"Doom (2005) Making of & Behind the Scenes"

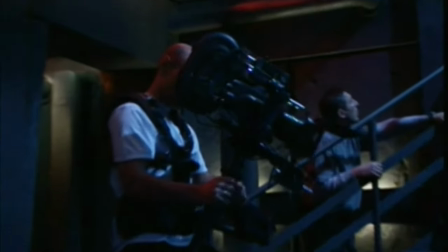16:39 We called it the FPS unit. The first-person shooter unit shot for about 14 days. We had a planning period of about three months for that.
Bang! Bang! Bang! Down!
It's just a plain exciting kind of concept. It was a way to convey the heightened reality that was happening.
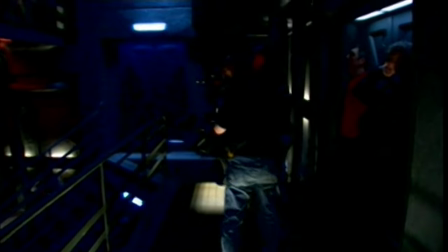16:58 So we used it as a plot device, but also as a pure enjoyment for gamers and for people who haven't been exposed to it.
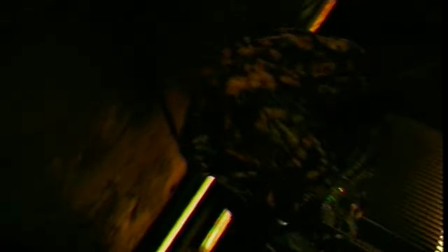17:06 The first person shooter is a five and a half minute continuous shot.
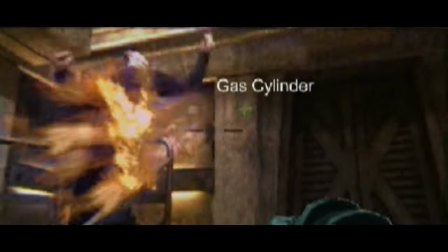17:10 It's made up of creatures in suits, stunt players, explosions, bombs, live action shooting, real sets, completely computer-generated environments, computer-generated creatures, makeup creatures with computer-generated heads, arms, everything.
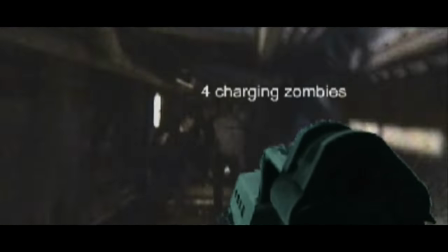17:26 I mean, we pulled out the stops and put everything we possibly could into this specific sequence. It was very challenging.
He should react to bang. Three, two, one, and bang. Everybody.
He reacts and that goes at the same In the sequence of events, you have, in order of importance,
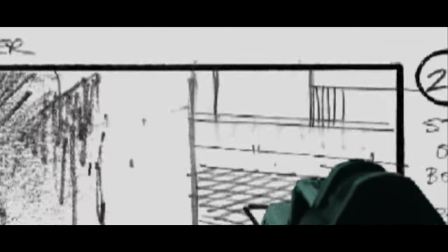17:48 the script, the storyboard, where you essentially board your key moments.
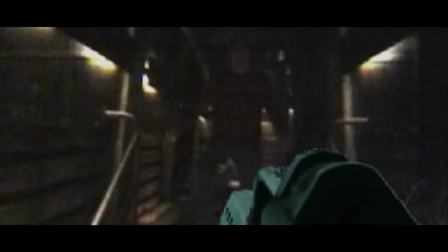17:54 Then, from there, you have to create the animatic, then the rehearsal, the video rehearsal,
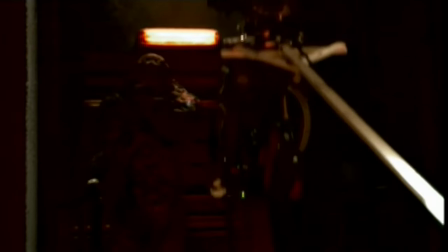18:01 then you cut it together, and then you have a dry run, then you have an effects rehearsal, and then you shoot it.
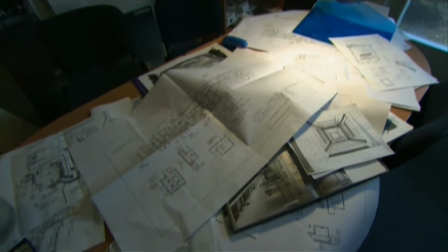18:14 To get from one end of the facility to the other, you had to cut. You had to break for the end of the day and put it together. So that means you had to do something called hookups, which means you had to go out of one room and into another. And there are various ways you can do hookups. You can do it by moving a camera and passing something and cutting, and then rolling the camera again on a subsequent day, put it right where it was before you cut, move right past it,
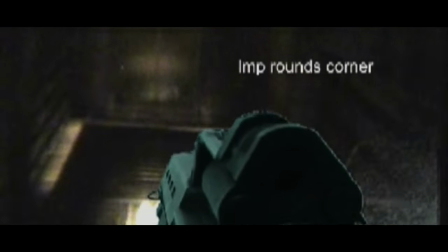18:41 and try to hook it up right between that move. That is the hardest thing you could possibly do, and we went for that kind of hookup. And it's true, we have hookups in this where you go through a room and, of course, the door opens, and when the door opens, we have a green screen or a blue screen.
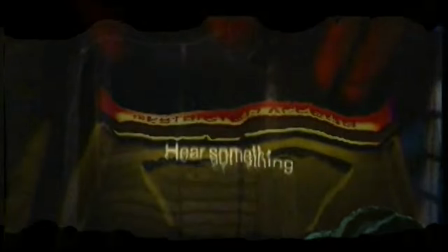18:59 Cut, put the camera on the next day in that room and continue your move. Another that's easy is essentially whip panning, you call it. You come off something and you whip real fast to something on the other side, and you essentially can jump cut or little crosses all right on the whip. Not hard to do. So we chose to sort of mix it up, but we have a lot of hookups where we're literally coming off a character very slowly, and now we're in another day, and you cannot see the seam. One of the differences, visual differences, in creating a game and creating a film is this thing called aspect ratio. And what it basically means is the ratio of the height of the screen to the width of the screen.
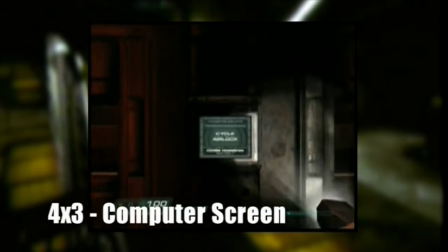19:45 And in a computer screen, you have an aspect ratio that is more square. It's 4-3, four units wide by three units high. So when you have that, you have a lot more latitude of bringing a gun into frame and seeing over the gun to the action in the distance than now translate that to a movie.
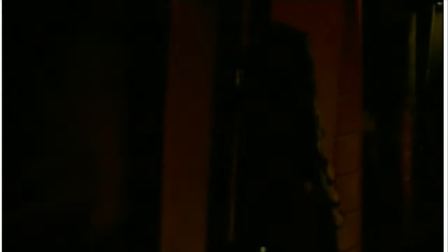20:06 And particularly in this movie, it's widescreen. to create that big vista of information.
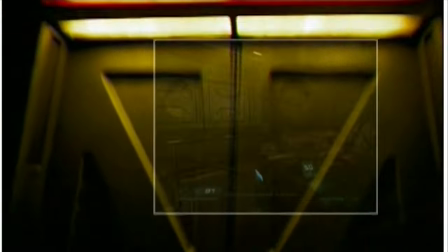20:12 So now we've established a widescreen. In the game, you have a narrower peripheral view.
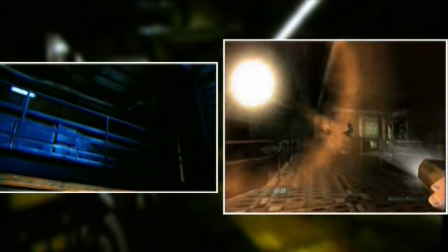20:17 So what happens is things can sneak up on you quicker in the game. Now you have widescreen. You have to be very careful. You hear something behind you, and it's harder to have something sneak up on you. We have narrow halls. So that's an issue of widescreen.
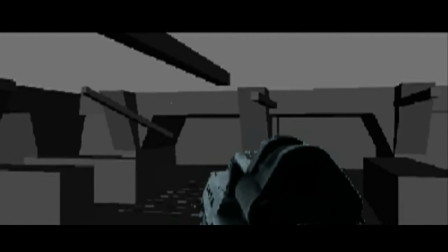20:32 The other thing is when you bring the gun up into frame, you eclipse the action. because there's no room for the gun in that narrow height. So we had to make a decision that we brought the gun up when we needed it, we took it out when we didn't. We brought it up when we needed it out. We brought it off to the side.